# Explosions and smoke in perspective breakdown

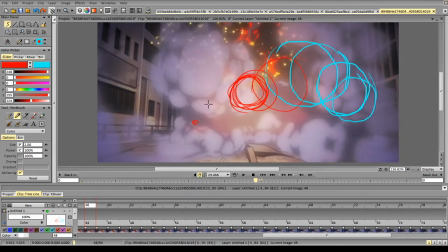16:44 Like if you plot the point here, draw out, and so on.
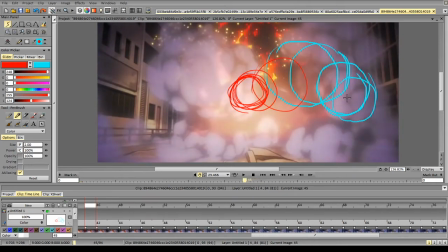16:52 So you can plan your scene, so get a grid going,
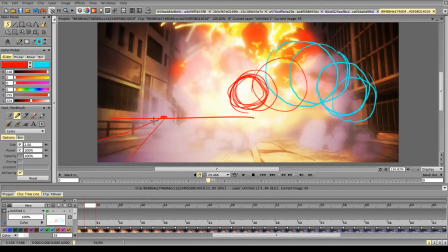17:00 plan how you're gonna do the explosion, so what direction the explosion is going to. Then again, it's better to study some kind of volumetric explosions. For example, this is explosion from Naramitsu Suzuki. Arifumi Imai is very good at explosions,
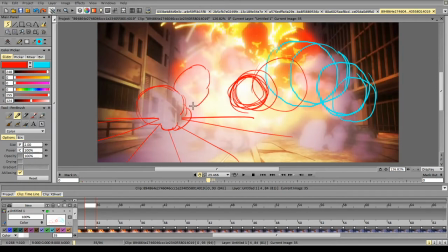17:18 and there are several other like very good animators that animate volumetric explosions and all that stuff. And again, if this is that big here, if we move it closer to the camera, how big does it get?
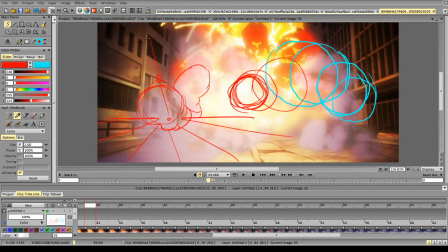This big.
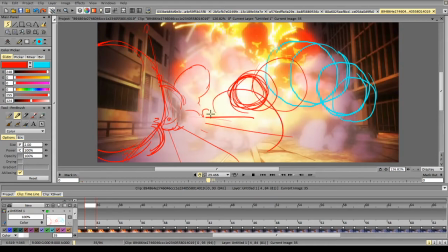17:51 Again, how big does it get? And again, don't forget about overlapping forms, because it's bread and butter of adding volume to your effects and animations.
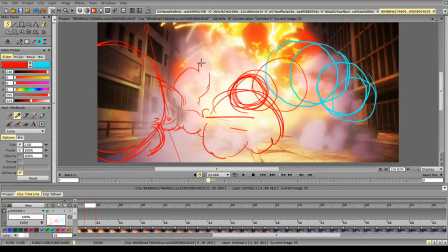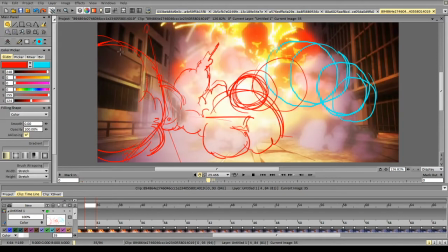18:25 And hey, we've got some perspective going on here. So we've made a quick little explosion, and it already looks way more dynamic than if you just draw like very flat,
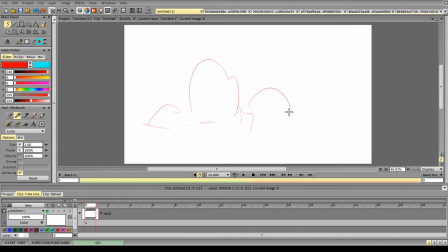18:43 whatever the volume, everything is the same. Compared to this or this.
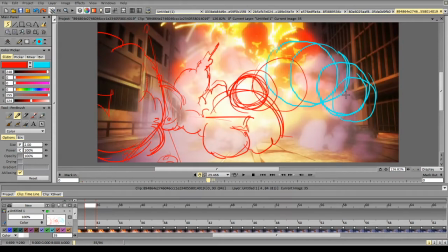18:59 And this is just like it's basic stuff.
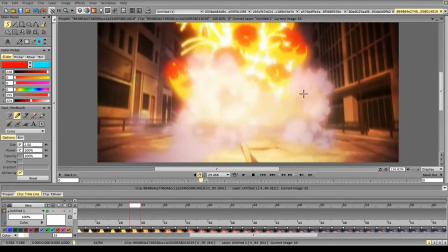19:04 But Naramitsu Suzuki goes all the way out and adds the illusion of depth by rotating the explosion around the camera, rotating the smoke around the camera.
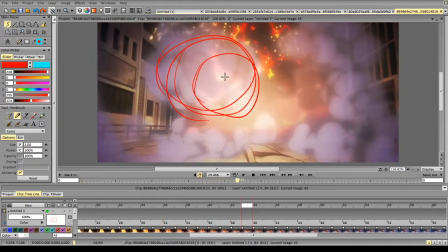19:17 So if you simplify it to bigger volumes, so it goes from this to this,
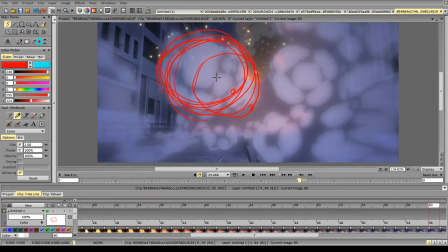19:25 then slows down here, and you see it goes all the way back again to even smaller.
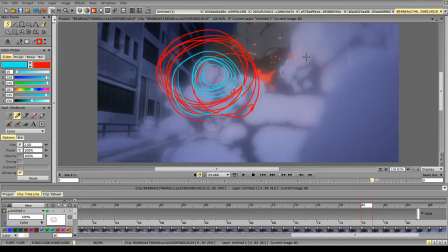19:37 So you see he's essentially just following the perspective and this kind of arc, whatever. So it starts here in this point and here in this point and goes in perspective following this kind of arc, getting bigger
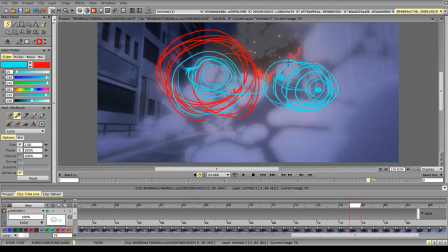20:01 slowing down, getting back.
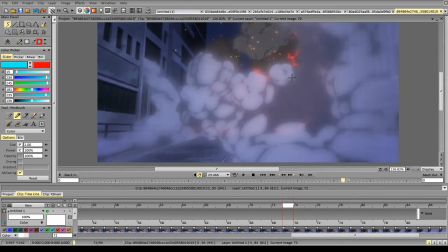20:07 And again, you can quickly plan it out and it will like make your life way easier.
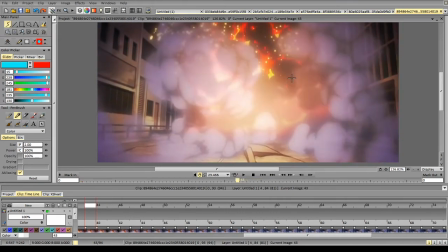20:14 It's probably a good idea to like plan several keyframes for such a complex effect
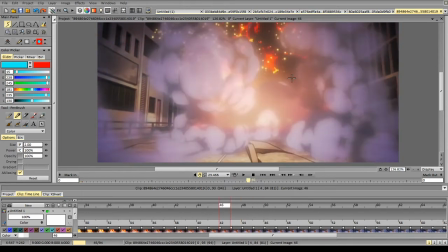20:23 because it would be very hard to eyeball everything here. Too many forms going on, too much complex motion. And yeah, this is like the basis of it.
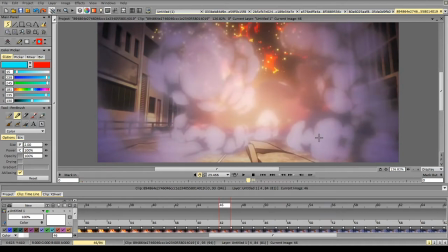20:36 And to make it interesting and looking like smoke, you have to add some motion on top. So usually the smoke is twisting and rotating.